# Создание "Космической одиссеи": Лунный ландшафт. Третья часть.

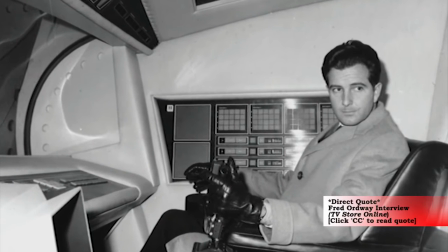496s
Stanley was talking about allowing myself and a colleague of mine to take possession of the leftover models
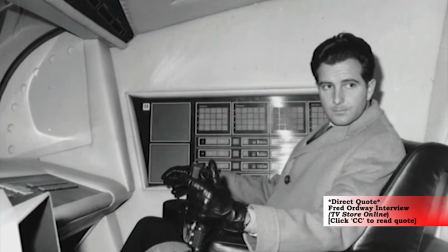500s
from the shooting of the film because we wanted to display them at the NASA Museum in the United States.
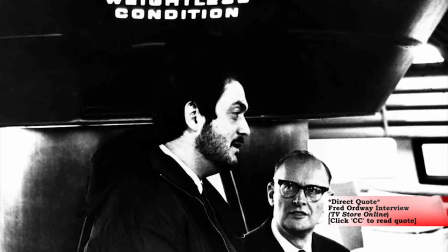505s
We had spots all picked out in the museum for the display and Stanley asked me to come back to England so I could supervise the packing and the shipping of the models.
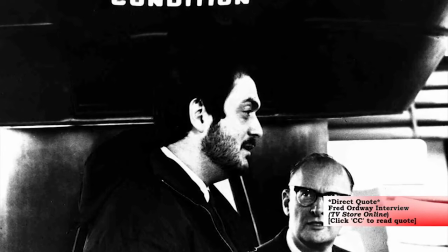512s
Then one day I got a telegram from Stanley that said, I've changed my mind.
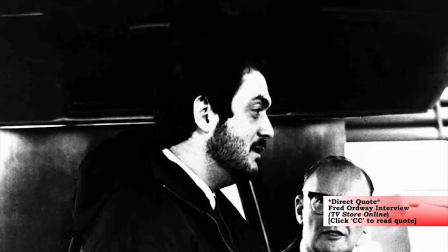516s
We can't display these in the United States or anywhere in England because I don't want to disturb the reality of the film itself."
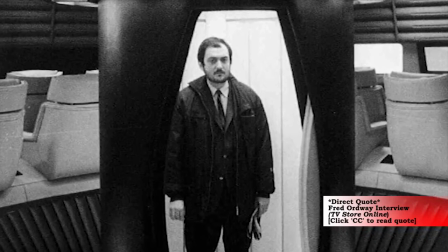521s
He felt that if people saw the models in a display at a museum, that it would affect how people saw the film.
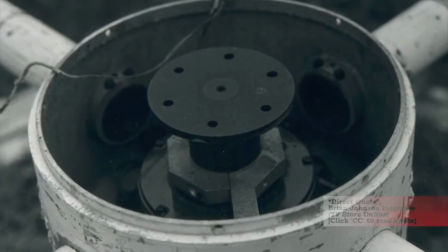527s
Rian Johnson recounts the fate of many of the models. MGM didn't scrap the space station model, Stanley did.
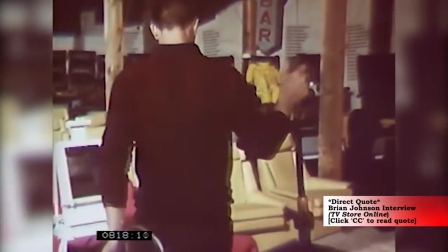533s
After the movie finished shooting, all of the models were put into storage containers and were put into a storage facility next door to L Street Studios that MGM had rented out.
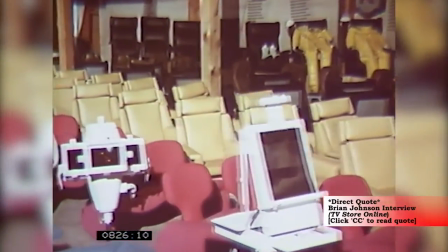542s
After a number of years and when MGM folded,
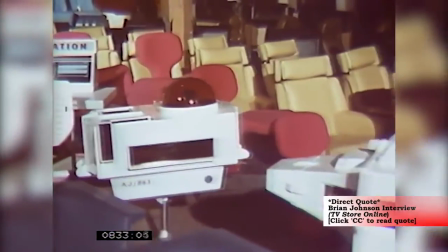544s
the storage company notified Stanley that the cost for the storage had to be paid for to keep it going, but he decided not to pay it.
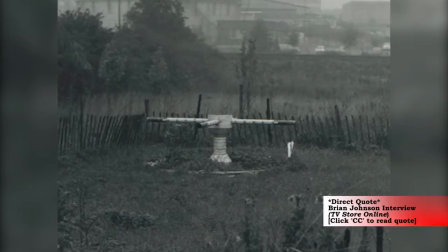551s
So, without telling anyone, the storage company just dumped everything that was in the storage lot into a field.
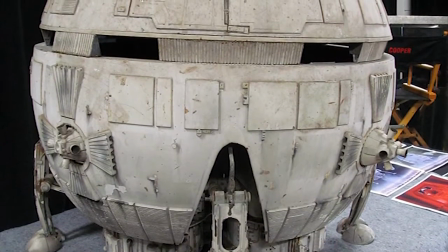556s
However, the fate of the Aries model is a different story. In the 70s, the model was given to an art teacher in England who used it to teach his students about technology
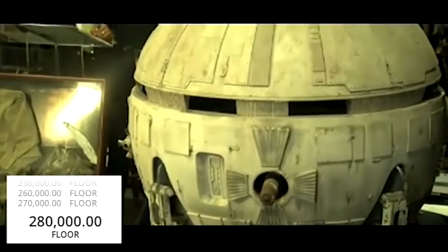565s
and then he kept it in his house until recently when it was put up for auction in March of 2015.
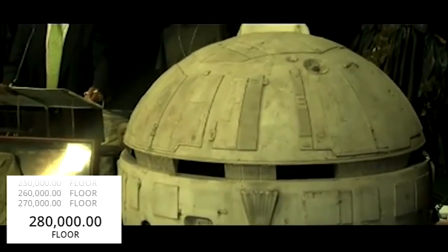570s
The winner of the auction was the Academy of Motion Picture Arts and Sciences,
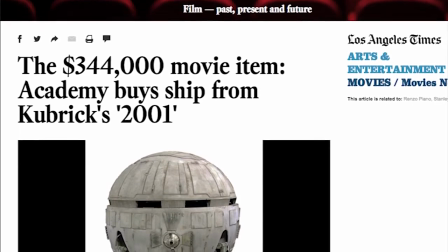574s
who paid $344,000 for the model and plans to display it in their museum in 2017.
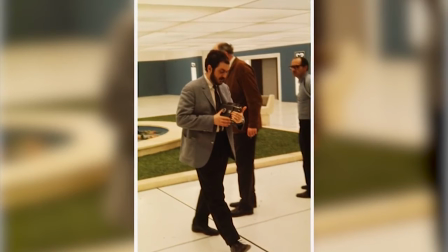580s
Here is a production photo of part of the set that doesn't appear in the finished film.
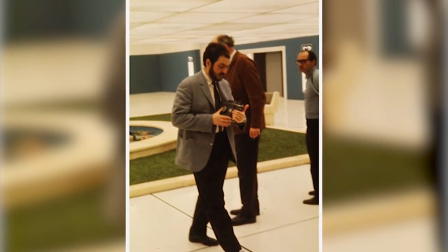584s
It looks as though this is from a very short scene in the 1965 draft of the screenplay that takes place between the Aries landing and the boardroom scene.
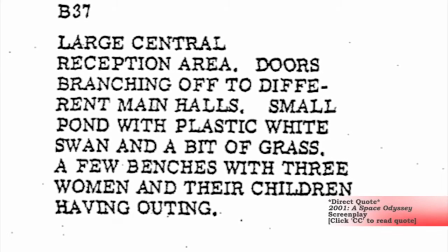592s
The scene description is as follows, large central reception area, doors branching off to different main halls,
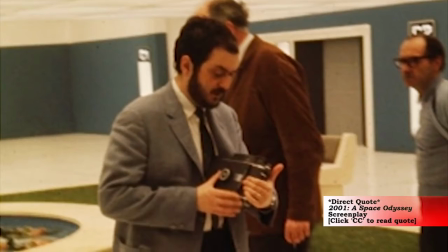599s
small pond with plastic white swan and a bit of grass, a few benches with three women and their children having an outing.
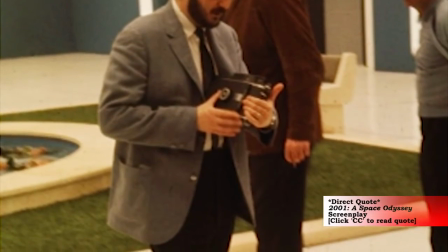606s
Floyd and Welcoming Party walk through after exiting elevator, Halverson, Michaels, and five others.
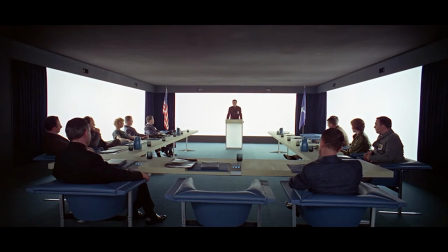612s
We can see the principle of contrast, balance, and line of sight yet again in the boardroom scene. These luminous white walls do a great job of making people stand out in the scene and in In the closer shot of Floyd,
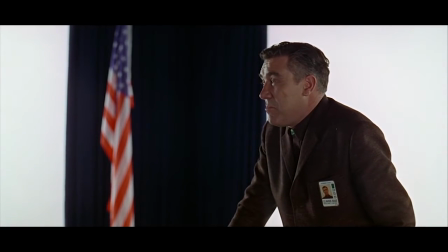623s
they provide a nice subtle backlighting that makes Floyd stand out even when he occasionally overlaps the dark curtain in the background.
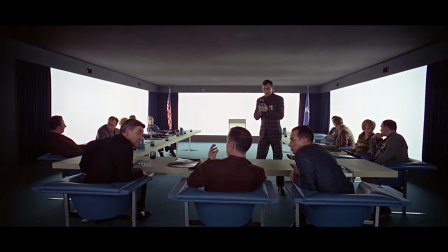629s
We can see some more of wardrobe designer Hardy Amy's brilliant outfits for the film—most
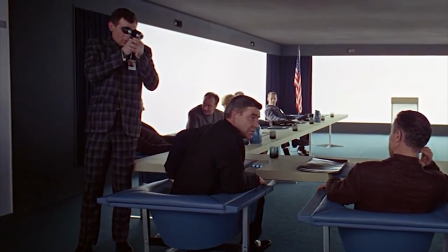634s
notably the ultra-stylish plaid suit worn by the man taking pictures at the beginning of the scene,
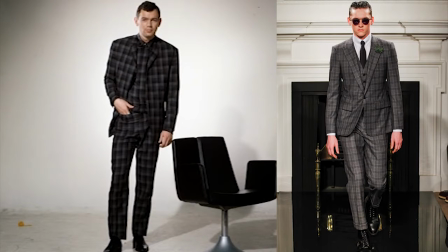639s
which 2001 Natalia points out is remarkably similar to a Hardy Amy's piece in the Fall 2013 menswear collection.
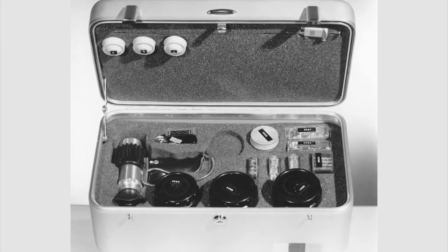645s
Here we see the photographer's futuristic camera prop complete with case and accessories that don't even appear in the film.
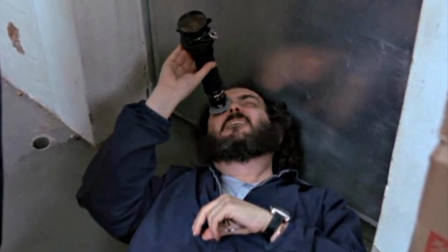652s
The camera itself looks very similar to a director's viewfinder, in which Kubrick would often use when deciding where to put the camera.
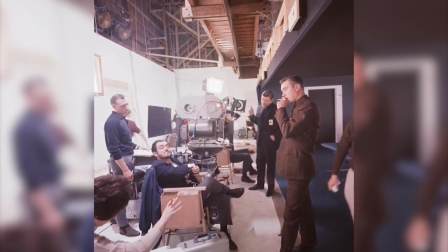658s
Perhaps this is where the idea came from. We can see the first setup in this photo. These lights were most likely meant to simulate the glow of the boardroom's back wall.
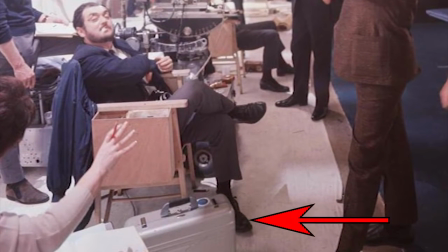667s
In this case, at the bottom of the photo looks like it could very well be a prop, but it does not appear in the scene.
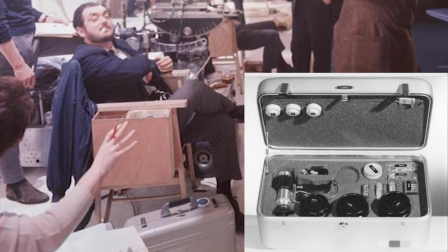672s
It does look similar to the case that held the futuristic camera prop. Notice the keyhole, the latches, and the metallic logo. The only thing that's missing is the handle and the sticker.
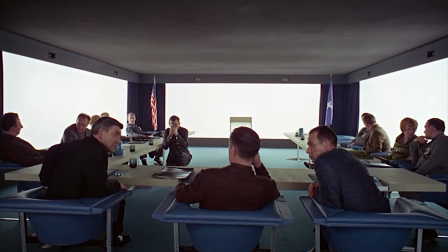682s
The camera is centered behind Floyd's chair, but as we can see in this shot, it is tilted just slightly.
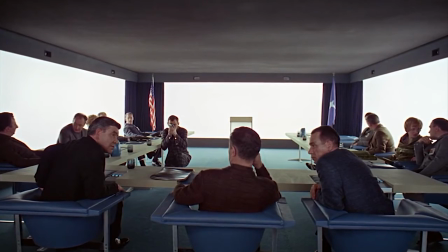688s
This is the only setup in the scene in which the camera moves. The movement is a pan that occurs when the photographer exits the boardroom and again when Floyd walks to the front of the room to give his speech.
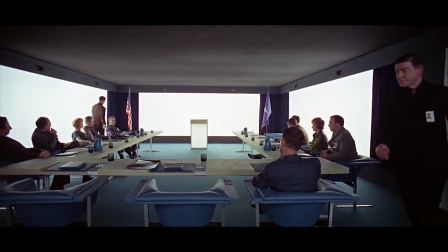698s
Kubrick has two subjects of the scene affect the pan.
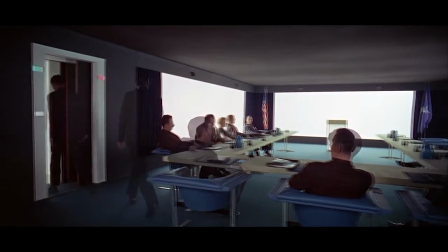700s
It first pans to follow the photographer as he prepares to exit, and then pans back with the man walking to the lectern to introduce Floyd.
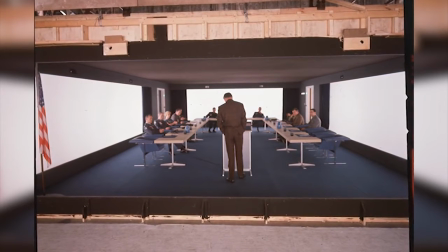707s
As we can see in this photo, the pan was necessary due to how narrow the set was, even with what looks like a wide-angle lens.
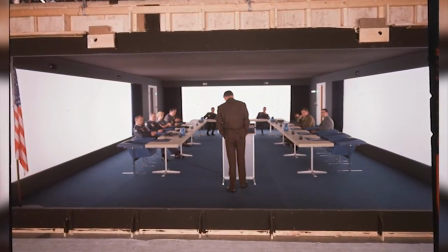714s
With what we've seen in the previous segments, Kubrick used just a few setups per scene, which would have made the separate shot of the photographer exiting seem a little out of place and needless,
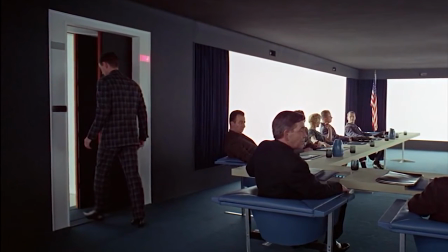722s
especially when you consider how some of these sets had a very limited amount of space.
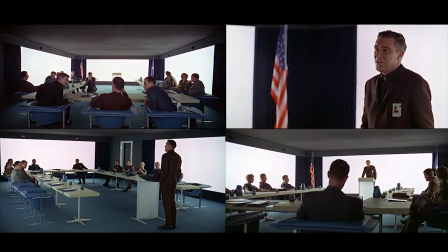726s
The film's pacing can be attributed to the small amount of setups per scene, fewer setups often invites longer takes,
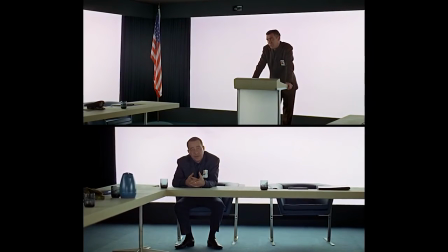732s
and the precision of the shots and editing is reflected in the cleanliness and the precision of the production design.
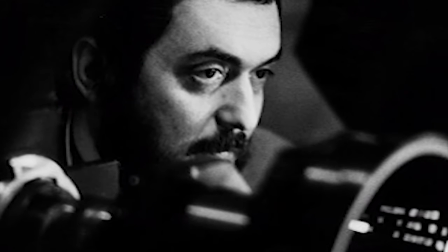736s
If I had to characterize Kubrick's style in one word, I would probably say, deliberate.
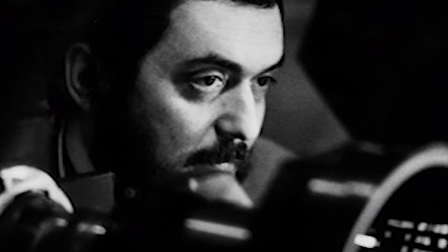742s
Meticulous care and thought was put into each frame of this movie.